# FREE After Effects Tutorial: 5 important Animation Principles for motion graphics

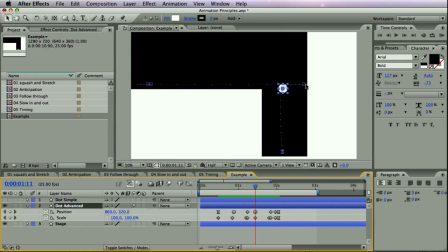[28:59]
force from hitting the wall, and the other one is gravity. So instead of moving straight back, it moves back and goes down a bit, and then builds up speed and falls down, and again gets squashed and stretched before it stops down.
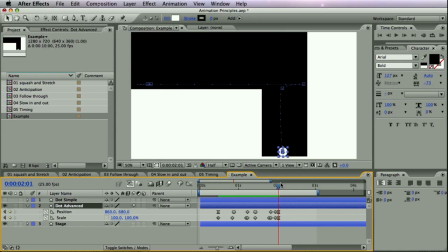[29:18]
And you see I also use some easy keyframes for it to build up the speed, because again it would look unrealistic if it would start straight away in the full speed. And then I use this type of keyframe, which is just passing through,
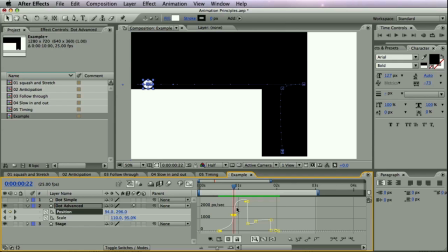[29:37]
like the same speed is coming in and going out since the direction is the same. And then I use hard keyframe because it hits the wall
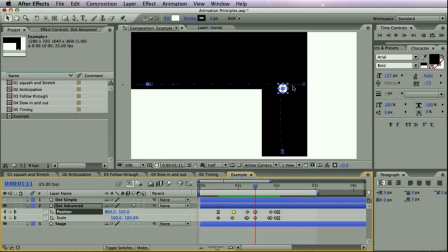[29:51]
and again this type of keyframe because the speed is building up as it bounces against the wall and falls down. And again, probably this easy use keyframe is not so important, but sometimes it can give this tiny realistic feeling.
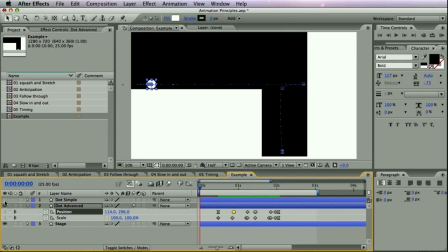[30:11]
So from
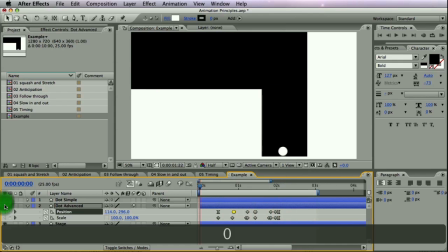[30:15]
this boring animation to this more realistic animation, make sure you download the project file,
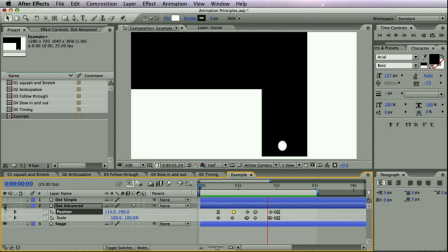[30:23]
explore everything yourself, and I hope you will be able to apply this to your motion graphics and make them look more realistic, like they would happen in the real world. Thank you for watching. Again, my name is Filips,